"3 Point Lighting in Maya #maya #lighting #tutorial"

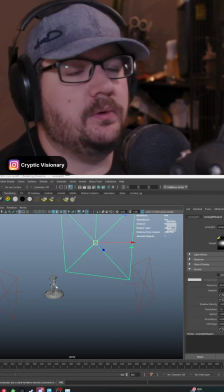I've had a lot of people ask me how I set up my three-point lighting in Maya. So here's how we do this. So I've got my main model, and then I've got my three lights.
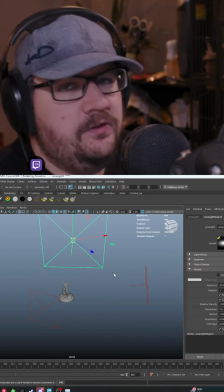I've got my fill light, I've got my key light, and I've got my rim light. Each one of these has its own specific purpose and use in a lighting setup.
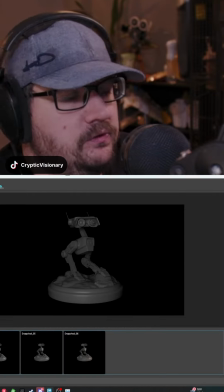And so to give you an example on how this works, we'll pull this up. So usually the first light that I will start out with is going to be my fill light.
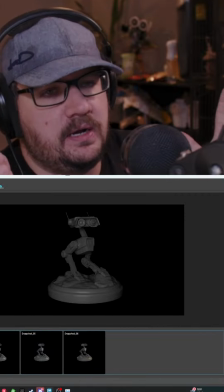I use that to kind of just get a lay of the scene and figure out where I need to focus. So with this fill light, I've got BD1 here. We can see how the light just kind of evenly lights everything. We don't have too many harsh shadows, but there's enough that I still need to add some more lighting to it.
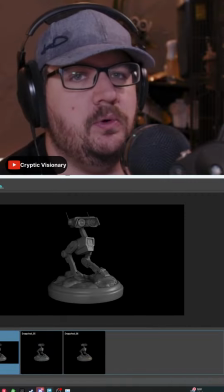And then what I'll do is I'll pop in my key light. My key light is going to be my most powerful light in my scene. I'm going to provide that extra boost of light.
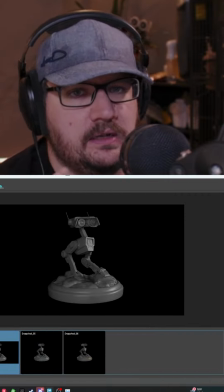So this is going to give you that kind of two-sided look. Next, I will add in my rim light.
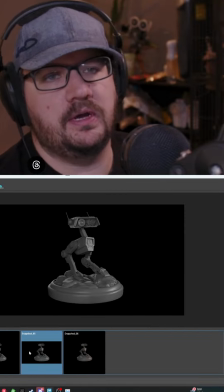Rim light is going to add that nice backlighting that is going to kind of both outline your model, but also just fill in the rest of the gaps.
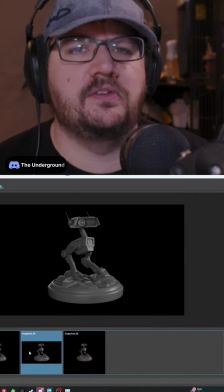All three of these lights combined give you a nice 360-degree lighting setup that you can then tweak and kind of play with.
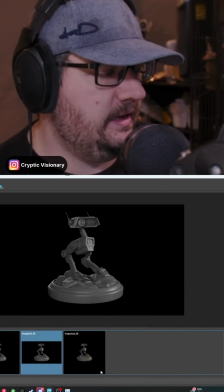And then one final thing that I like to do is I will go into my key light and I will usually just kind of adjust the color temperature depending on what I'm looking for.
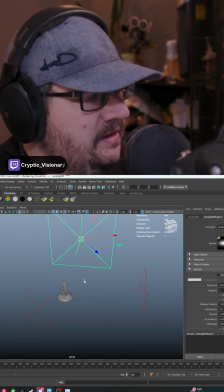For instance, I just kind of dropped it down and kind of made it like a warmer color. But going back into the scene, if we look at these three lights, my fill light is set to about an exposure of 18.
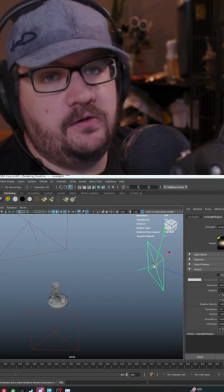It's also a little bit closer to the model than, say, my key light. And then there's my key light. My key light is a little bit further away from my subject, but it's also brighter.
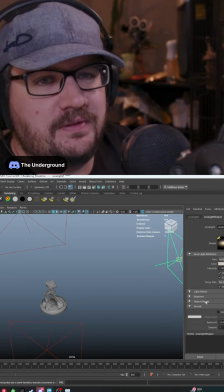This is also where I will adjust the color or the temperature of that light to get that warmer glow that I tend to have on some of my renders.
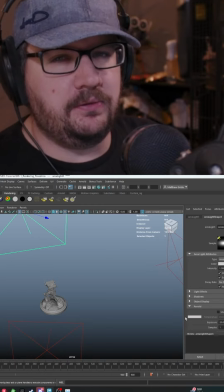And then I've got my rim light. My rim light sits in the back of my model. It sits at about the same power as my key light, but I've made the light bigger and I've pulled it further away from the model.
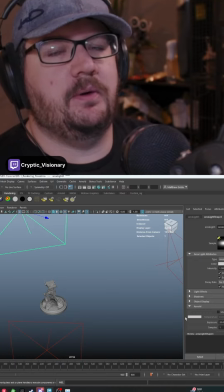That way I get a more even light coming across, but it's also kind of like if I were to take a softbox and just put it on the light to soften that light and get that nice rim light.
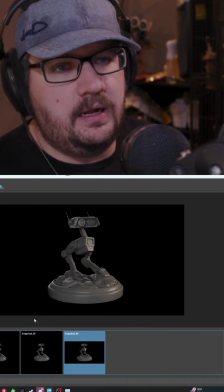And you can see the results are pretty clean. And then I'll just go through this setup and just kind of play with it.